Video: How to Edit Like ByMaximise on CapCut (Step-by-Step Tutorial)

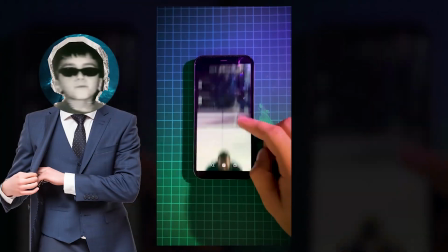0:00 Yesterday, I was scrolling through Instagram, watching some motivating reels, and I stumbled upon this incredible page.
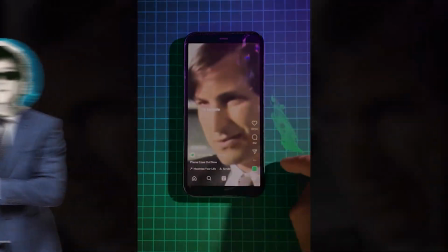0:06 I quickly realized how talented and creative he is. The name of his page is Buy Maximize.
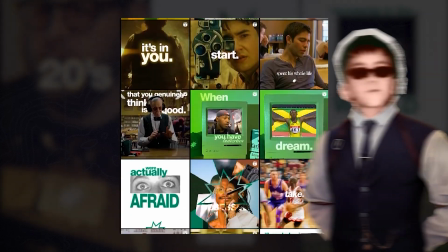0:12 So I decided to dive in and watch all of his videos to break down his formula for making them go viral and super engaging. In this video, we're going to learn how to create videos like Buy Maximize.
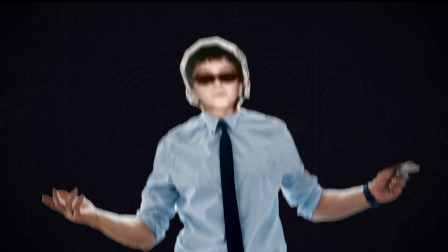0:25 By following these five steps, you can create content just like Maximize. or, better yet, develop a style that's uniquely yours.
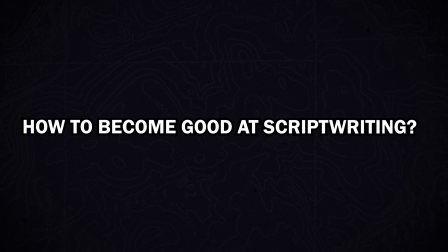0:34 Let's dive in. Step 1. How to become good at scriptwriting. The most important thing is storytelling and how you write your script.
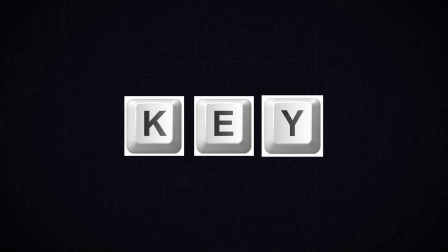0:42 Good storytelling is the key to keeping your viewers hooked until the very end.
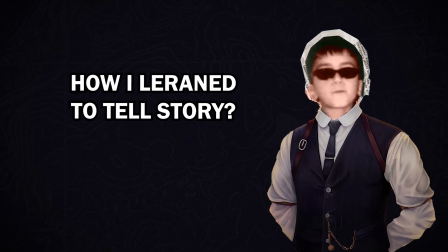0:47 You might ask, how did I learn to tell a story? Well, I've been learning since I was a kid.
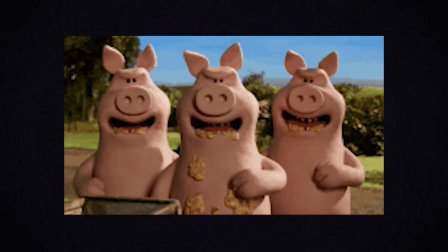0:51 My grandma used to tell me the story of the three pigs who built houses to protect themselves from the big bad wolf.
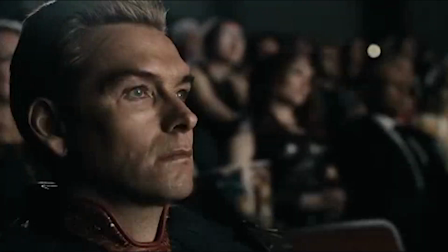0:59 just kidding the real secret watch a lot of movies and read some books about storytelling while
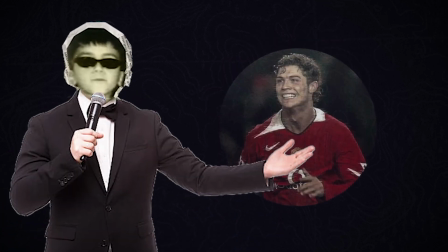1:04 some people are naturally talented as Ronaldo says talent without the work it's nothing
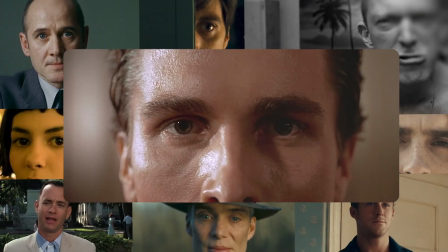1:10 so watch good movies remember the key scenes and use those shots at the right moment when writing your script and here's a bonus
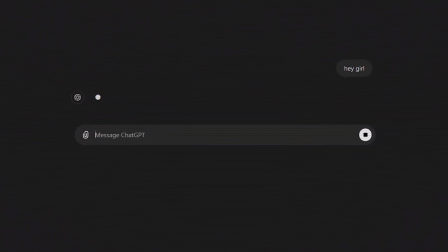1:18 tip you can use chat GPT to help refine your script just write your basic text and ask ChatGPT to make it better or add a little drama.
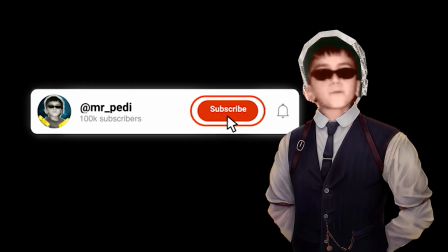1:27 It's a quick way to boost your storytelling. Before we go on, make sure to like the video, subscribe, and hit the bell icon to stay tuned for new CapCut tutorials.
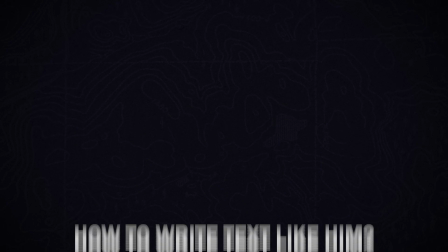1:36 Step 2. How to write text like him. So for his text style, let me show you on CapCut.
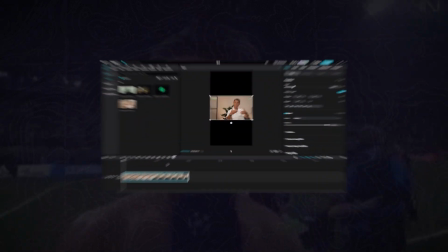1:41 Let's create this video of Cristiano in the Woof interview. Scale it to fit the screen and place him at the center of the shot.
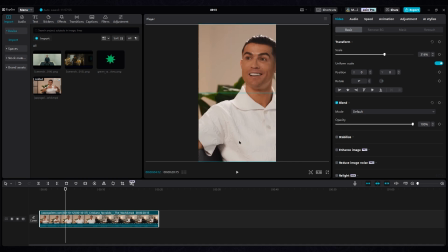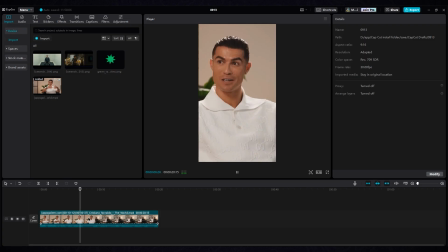1:54 Since they used two cameras for the interview cut the video at the frame when they switch to the second camera
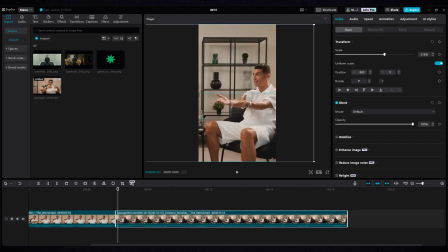2:01 center christiano again remove the pauses too so we don't lose the viewer's attention then
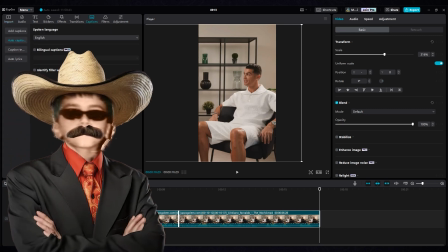2:13 generate the captions you can use any language but for this video we'll use english change
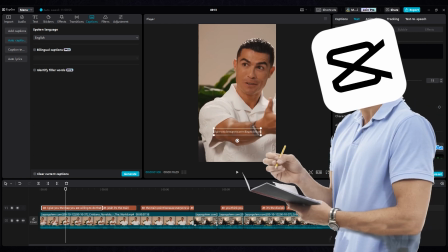2:23 the font to europe grostek i've put the link in the description where you can download it put text at the center of the
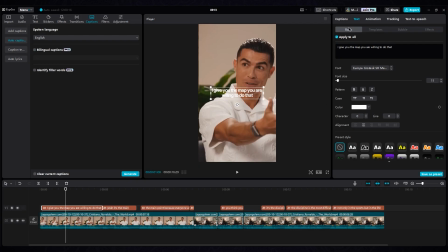2:30 shot as you can see we have a lot of sentences on the screen so go to the caption part put two or three words on each layer by hitting enter to
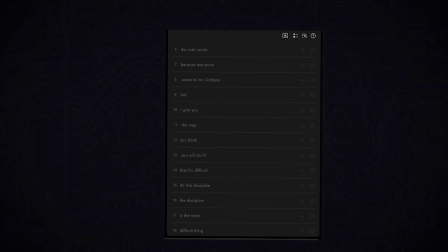2:38 separate the important words keep going like this until the end to get something like what you see now separate the first sentence into two words like i and give you you can make it look like stairs and they'll appear on the screen one by one put i at the top left and the next word should be under the eye
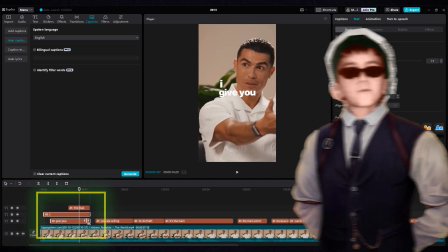3:13 this way viewers can understand words and read them better you can add three text layers on top of each other or even more it
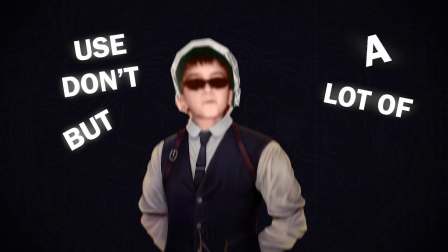3:20 doesn't matter if the viewer can read it it is fine but don't use a lot of words in every shot because they will feel uncomfortable you can write two
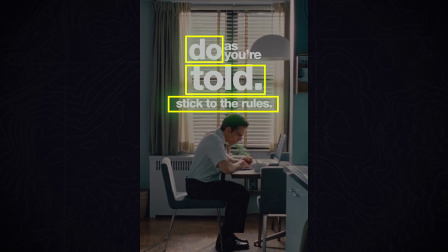3:27 big words in one simple sentence on screen like this frame let me reduce the video opacity so the text is easier to see.
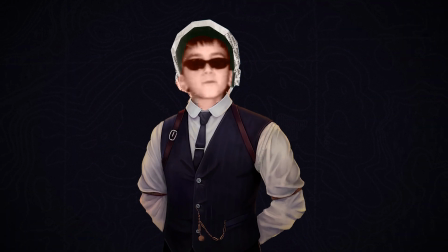3:36 For the next text, I'll use a different style to show how he uses different styles. Put the words on top of each other.
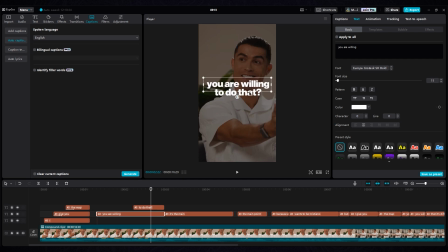Move the second word to the right side, and make sure the timing is correct with his voice.
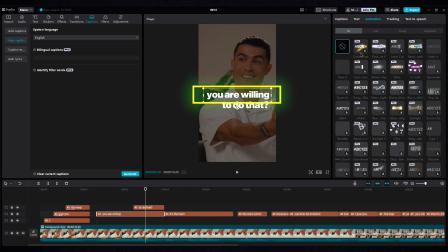3:55 For this text, I want to use text animation. Type 1 is good. Decrease or increase the animation duration to reveal the words in sync with his voice.